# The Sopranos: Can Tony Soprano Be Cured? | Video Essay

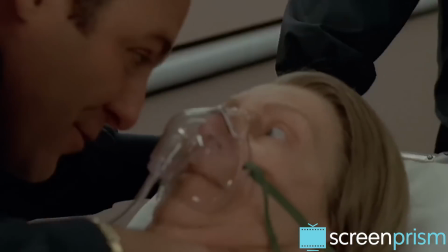[8:17]
After seeing just how dysfunctional this relationship is, we want to give Tony a pass sometimes.
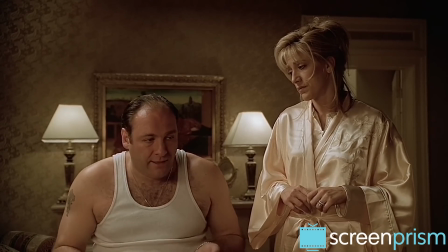[8:22] What kind of person can I be where his own mother wants him dead?
And then there's the history of mental illness in Tony's family line.
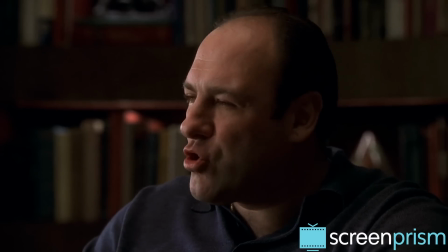[8:29] I remember hearing about my great-great-great-grandfather. He drove a mule car off a mountain road. Probably was a panic attack.
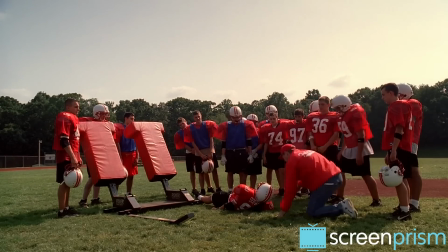[8:35]
This is pretty much confirmed when AJ starts having panic attacks, just like Tony and Tony's father before him.
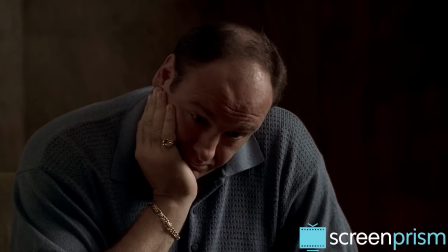[8:41]
Tony's guilt about passing on these genes represents a deeper self-hatred. He's afraid that his children will inherit the worst parts of himself.
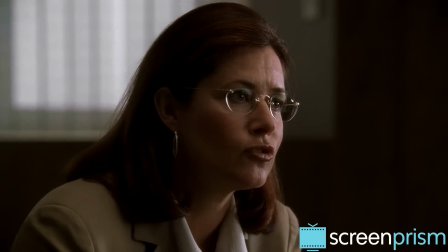[8:48] When you blame your genes, you're really blaming yourself."
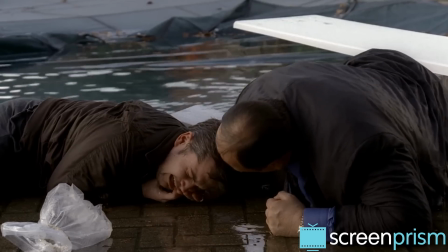[8:52]
We don't see AJ and Meadow become killers, but we do see them both suffer from depression and hopelessness.
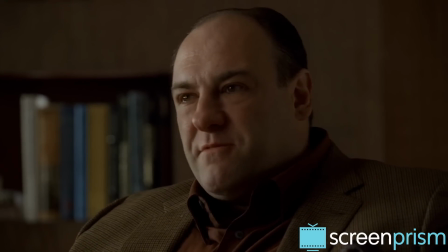[8:58] My rotten, f***ing, putrid genes have infected my kid's soul. That's my gift to my son.
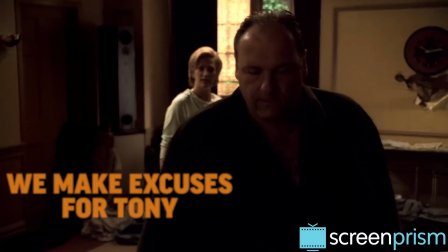[9:05]
So with all of this throughout the show, we make a lot of excuses for Tony.
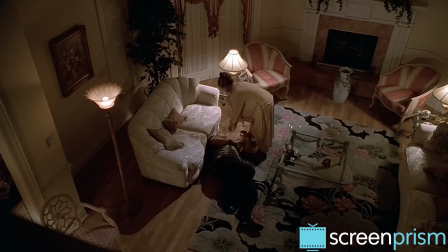[9:08]
If he can't fully change for the better, well, maybe he's just inherited too heavy of a burden, and he can't get himself out from under it.
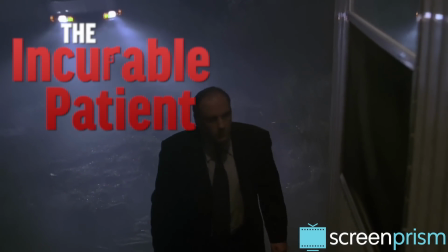[9:16]
The first time we get to see Tony for the unapologetic killer that he is is in the season one episode, College.
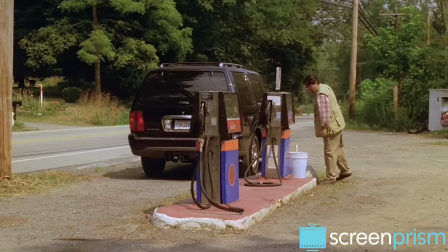[9:22]
Tony takes Meadow to visit colleges and happens to recognize a former Mafia soldier turned informant who's since joined the Witness Protection Program.
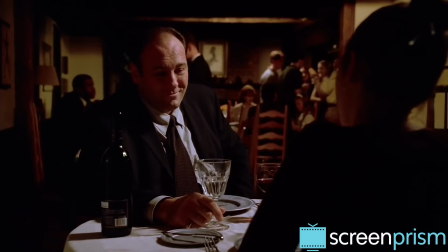[9:30]
We're kind of shocked when Tony kills the guy, because we've been watching him play the doting father for most of the episode.
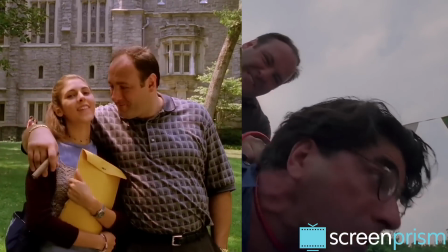[9:35]
So the shift from good dad to cold-blooded killer is jarring.
Are you in the Mafia?
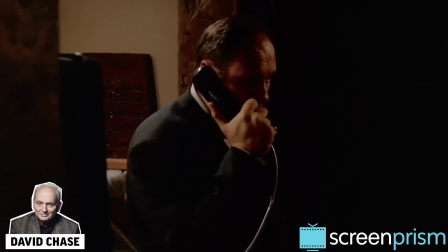[9:43] Am I in the what?
But David Chase actually had to convince the HBO executives that this plot point was necessary. Chris Albrecht didn't want to say, he said, you know,
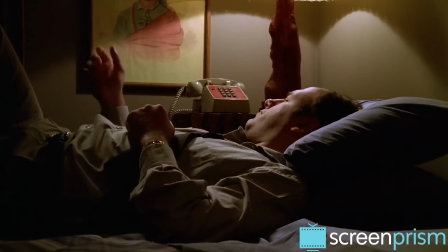[9:53]
you have four episodes there, you've created one of the most compelling protagonists in American television, and you're flushing him down the toilet by having him kill that guy. So this episode caused a sea change in TV.
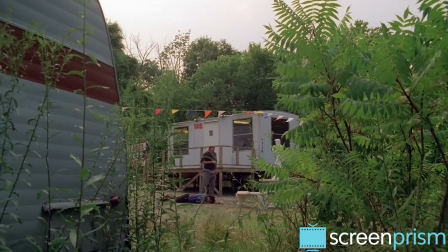[10:07]
We're used to seeing stuff like this all the time now, but in that moment, The Sopranos made murderous antiheroes fair game. time.
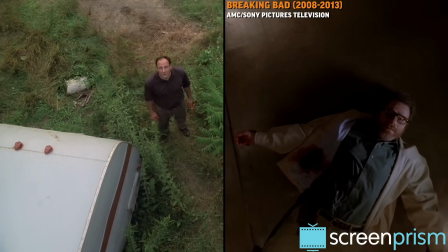[10:13]
We have to wonder if we'd ever have gotten Breaking Bad without this episode of The Sopranos.
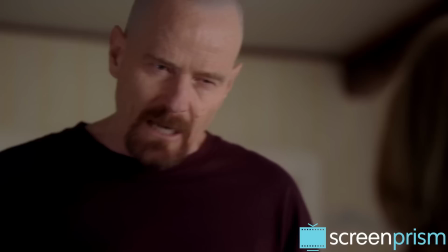[10:18] A guy opens his door and gets shot and you think that of me? No. I am the one who knocks.
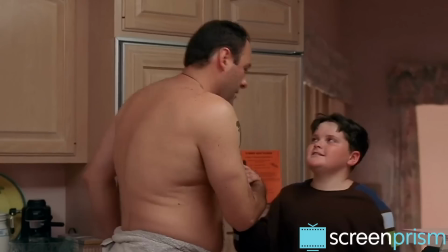[10:25]
As the show goes on, Tony's ruthlessness and his love for his family duke it out.
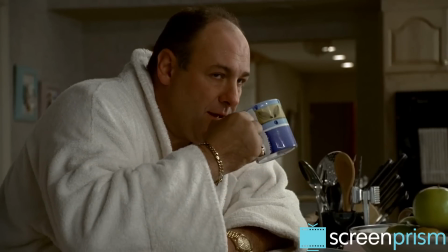[10:29] In the end, your friends are going to let you down. Family. They're the only ones you can depend on.
Early on, we get fewer killings with more time between them.
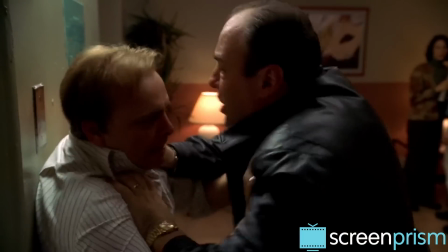[10:37]
So we have the space to wonder if he's feeling doubt or regret. But it becomes increasingly clear that violence isn't the exception for Tony, it's the rule.
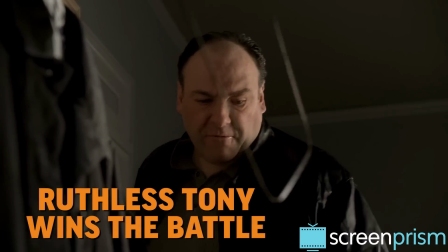[10:46]
And by the end, ruthless Tony is the one who wins that battle for his soul.
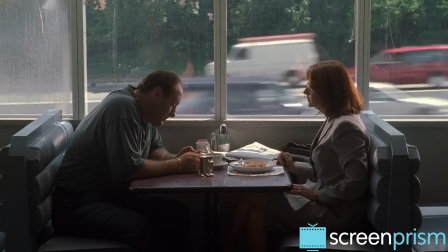[10:50]
The show started with that question of whether therapy would do anything for Tony, and we get a clear answer.
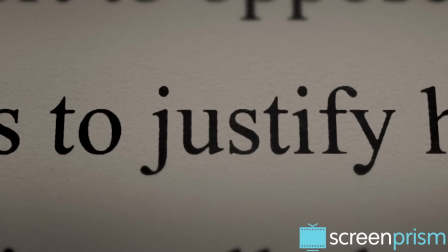[10:55]
It's no.
Apparently, the talking cure actually helps them become better criminals.
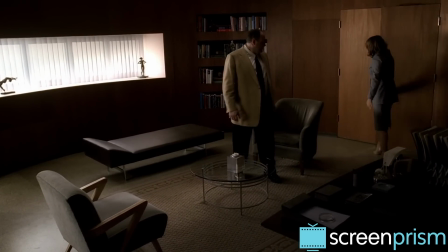[11:00]
In season six, Melfi realizes that if anything, her therapy sessions are enabling Tony.
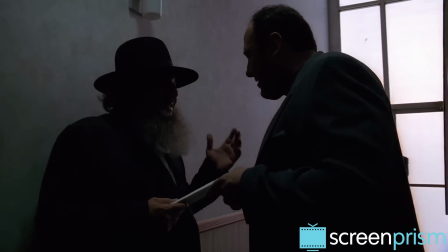[11:06]
She's allowing him to perform the right moral emotions so that he can go on behaving exactly the same without having to worry about any guilt.
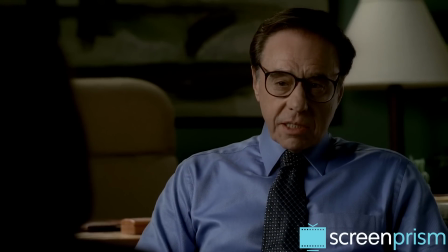[11:14] Yoshelson says they sharpen their skills as conmen on their therapists.
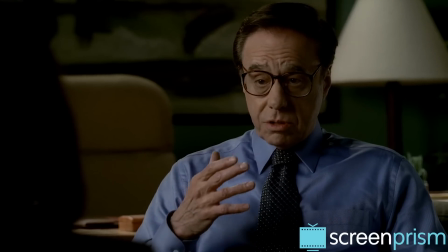[11:20] Crocodile tears, what have you.
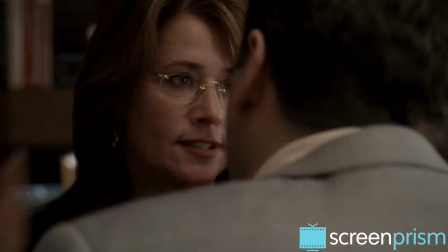[11:23]
Melfi's conclusion makes us think back to all of the times Tony tried to manipulate or seduce her and then stormed out.
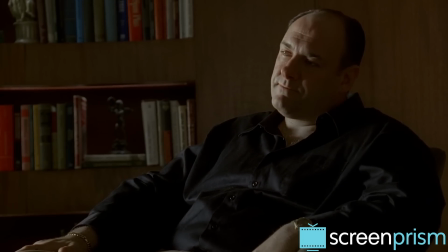[11:29]
But we also can't forget how he opened his mind and his past to her.
Coward's way out.
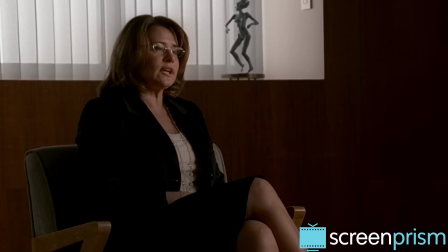[11:35] You know what they call it? I think whoever said that didn't understand depression, but you do."
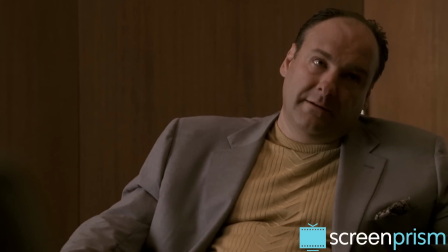[11:42]
And at least at times he really did want to heal. So if Melfi's had it with him, where does that leave us?
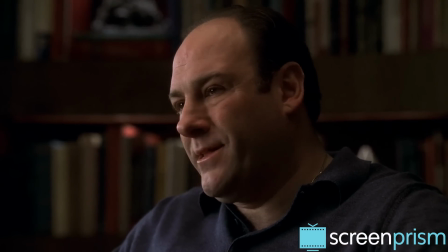[11:49]
Tony does have breakthroughs and he develops deeper self-knowledge, but in the end, not much comes of it.
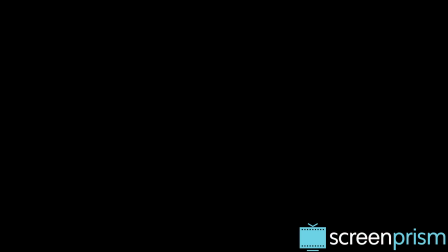[11:55] What is f***ing self-knowledge? What the f*** has it gotten me?
The abrupt cut to black in the series finale denies us the moment we've been waiting for for Tony.
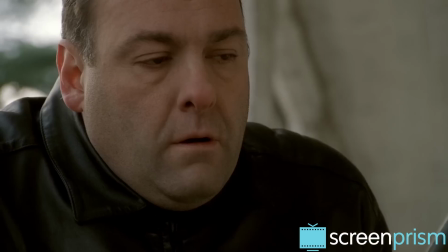[12:03]
The peace, the realization, the catharsis, the pulling it all together.
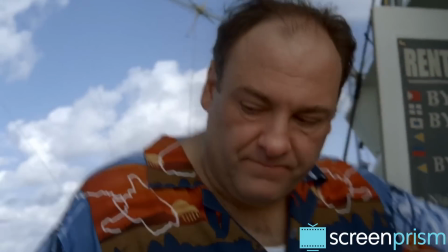[12:07]
But instead of becoming a new, better person, Tony is just the deeply confused,
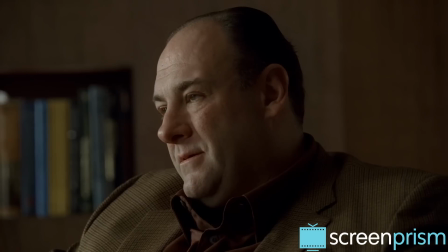[12:12]
contradictory patient we met in season one, only now he has the vocabulary to describe what's wrong with him.
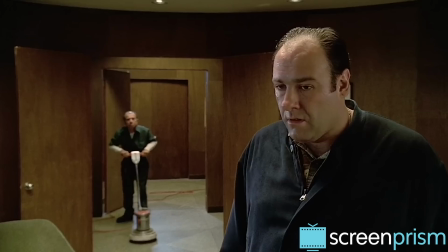[12:18] Obviously, I'm prone to depression. A certain bleak attitude about the world.